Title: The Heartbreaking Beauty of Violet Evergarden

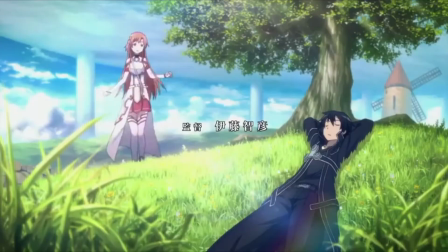4:08 I could never imagine actually seeing this guy on the street or in real life because he just seems like part of a person.
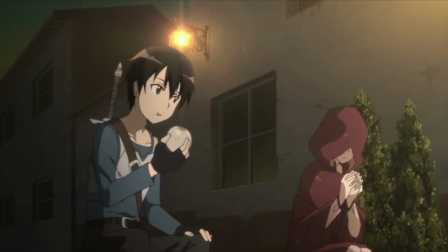4:15 He doesn't seem like a real, complete personality. And of course, this aligns with the thought that SAO is a plot-driven story,
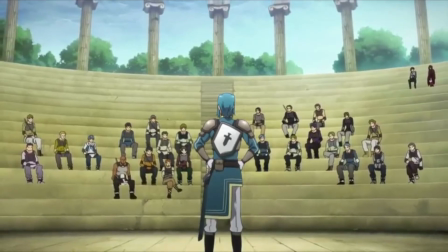4:23 not a character-driven story, and I personally tend to enjoy character-driven stories more so.
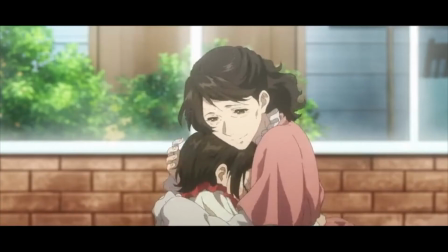4:29 Ones where we as the viewers delve deep into the lives of our protagonists,
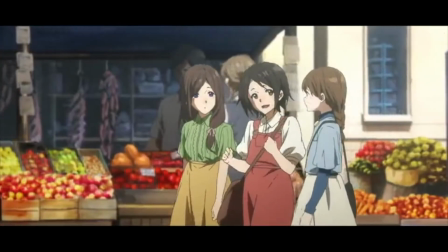4:34 antagonists, and others, learning about how they live and how they cope with the world around them. And I've rarely seen it done better than in the series Violet Evergarden.
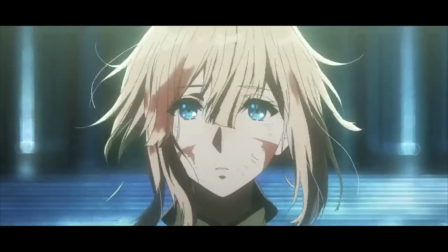4:45 Now, Violet Evergarden tells the story of, well, Violet Evergarden, as the name would suggest,
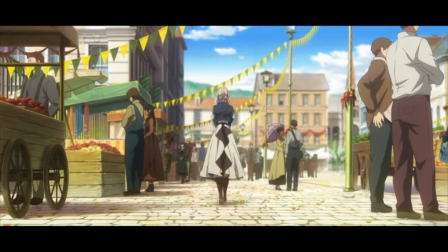4:51 a disillusioned soldier trying to move on after a devastating war, learning the meaning of love,
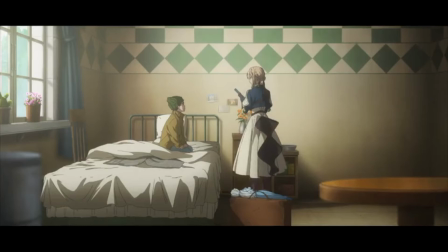4:56 and coming to terms with the disappearance of a person very important to her, Major Gilbert.
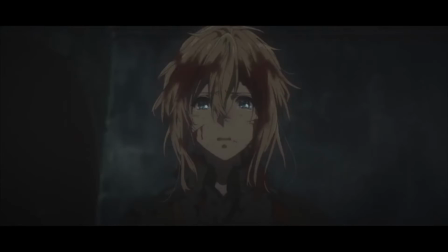5:02 Now, one thing that's a bit ironic about Violet Evergarden's realistic nature of her
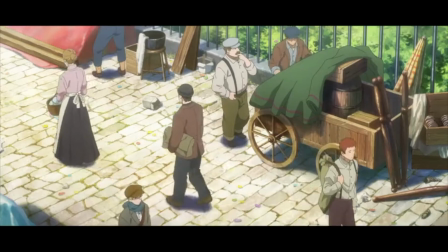5:07 personality is that the show itself writes her in an extremely, well,
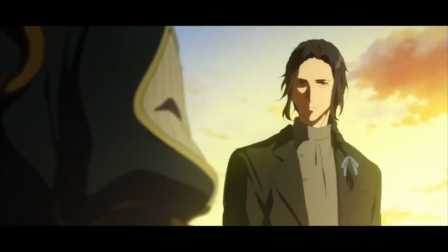5:12 fictional sort of way. Violet was found as an orphan by Dietfried, Gilbert's brother, on an otherwise abandoned island in the sea.
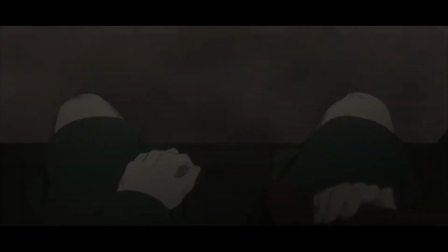5:20 From there, she was taught by the military to become a weapon of mass destruction, downing enemies left and right.
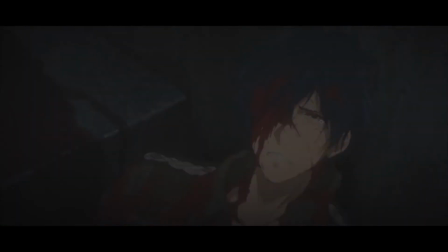5:26 And if a scene of a lolly girl slaughtering soldiers seems kind of strange to you, all I can say is, ladies and gentlemen, welcome to anime.
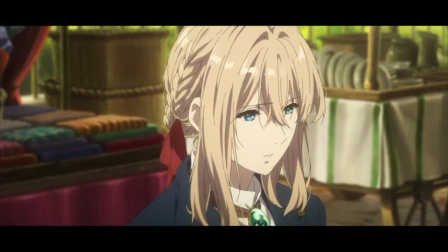5:35 But this is all told through flashbacks.
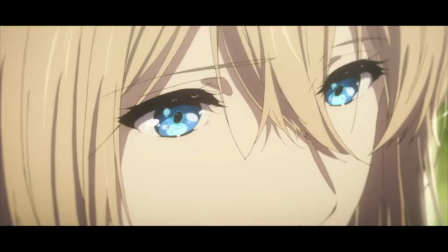5:38 By the time the series starts, these events are all in the past, and Gilbert is gone, with Violet desperately trying to cope with the loss.
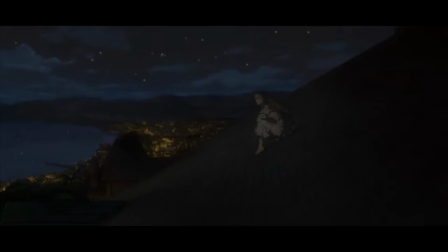5:45 And this, my friends, is honestly one of the most grounded depictions of emotional turmoil I've seen in any piece of pre-existing media. Now, I think what's so fascinating about Violet Evergarden is the show's approach to humanizing her as a person,
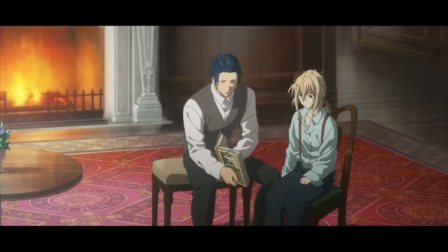6:01 and how even as a killing machine without previous emotion, we as the audience can come to love this flawed,
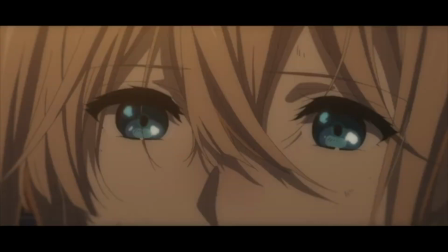6:08 jaded character. Because in the end, yeah, maybe it's not realistic to have a 14-year-old girl savant killing machine turned auto memory doll,
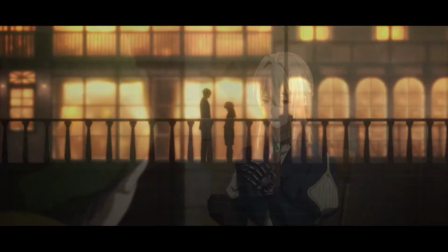6:15 but when you watch the show, it feels perfectly realistic.
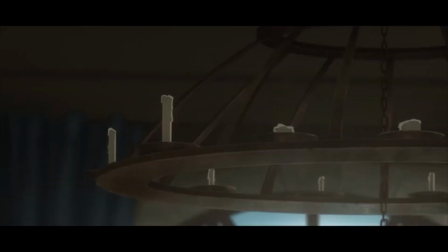6:20 The willing suspension of disbelief just kicks in, and we experience every tingling,
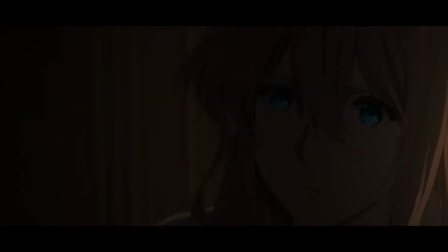6:25 every stage of grief, and each desperate attempt by Violet to try to move past Gilbert's presumed death.
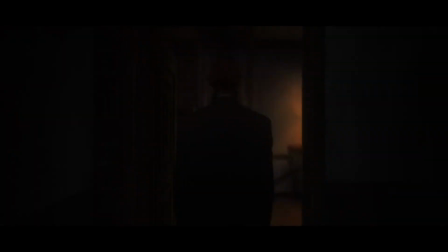6:31 And how, even at the end of it all, she still persists in keeping his memory alive.
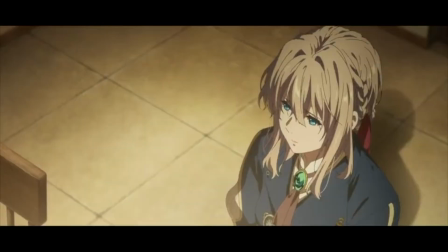6:36 With this, plus all of the interwoven plot lines, the story manages to stay very coherent and focused.
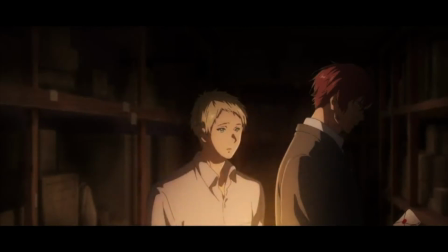6:43 I never felt the characters went on tangents, or there were filler episodes that were present, because for almost every person Violet helped,
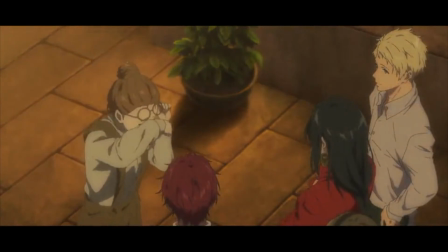6:51 there was a follow-up, like the playwright finishing his production, or the young princess getting married,
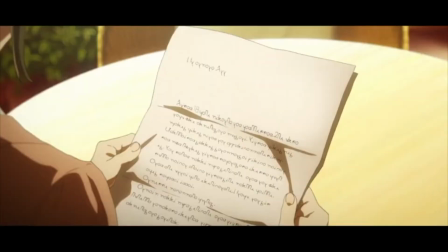6:57 or the young girl receiving letters up to 50 years after her late mother's death.
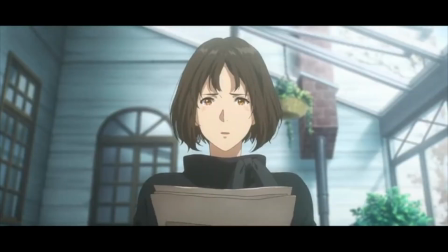7:01 All of these elements help to provide a narrative that feels complete, and a world that feels lived in. Which brings me to the setting.
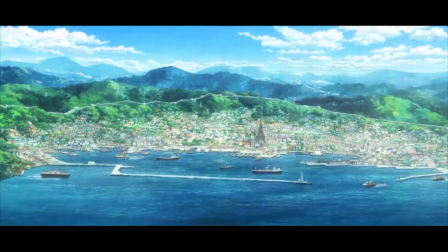7:11 Leiden is a fictional European town that is used in the story, and while I caught a few odd elements like Benedict Blue saying, "Let's get yakisoba at a festival."
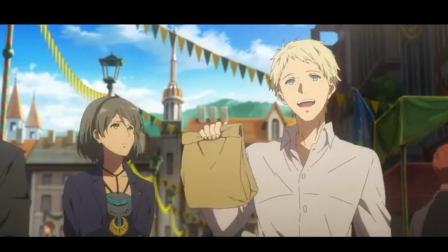7:19 Want some yakisoba?
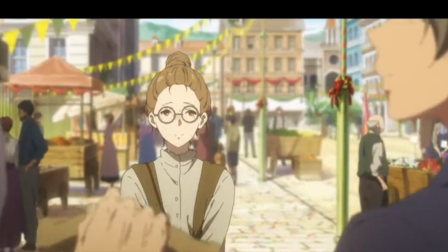7:20 Because I really feel like a European city set in post-World War I wouldn't just have yakisoba stands at a festival, but okay, fine, I'll just go with it.
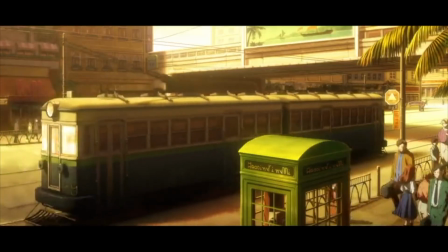7:29 Other than that, nothing really caught my eye. Wait, is that a Ford Mustang?
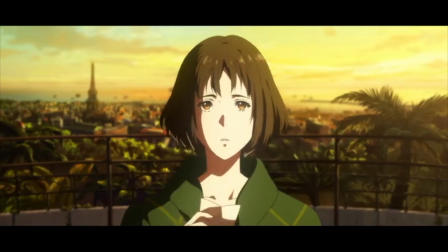7:34 Okay, small details aside, Leiden feels like a city right out of the 1920s. The steam engines,
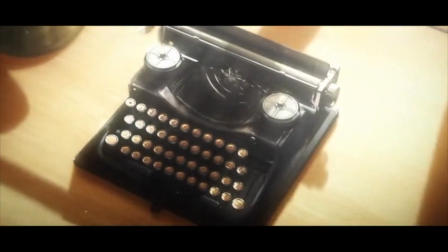7:40 the architecture, and the typewriters lend a sense of time that puts Violet's perspective in a world recovering from war.
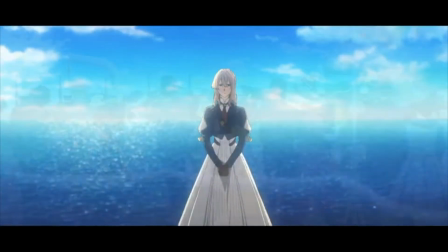7:47 And though Leiden looks fine on the outside,
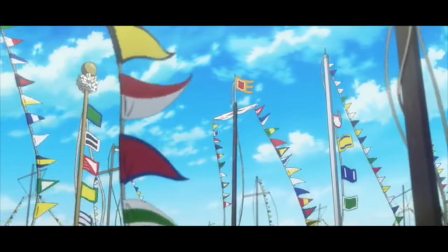7:49 it's the citizens' individual stories where you really get to experience how the war has reshaped the lives of many, few more than Violet herself.
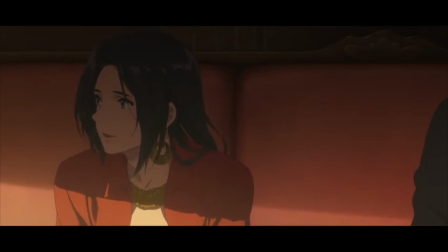7:58 Added with the show's writing is the wonderful soundtrack, using an orchestra to add lush,
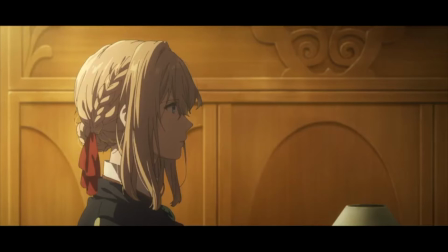8:04 expressive, and emotional accents to every facet of the production.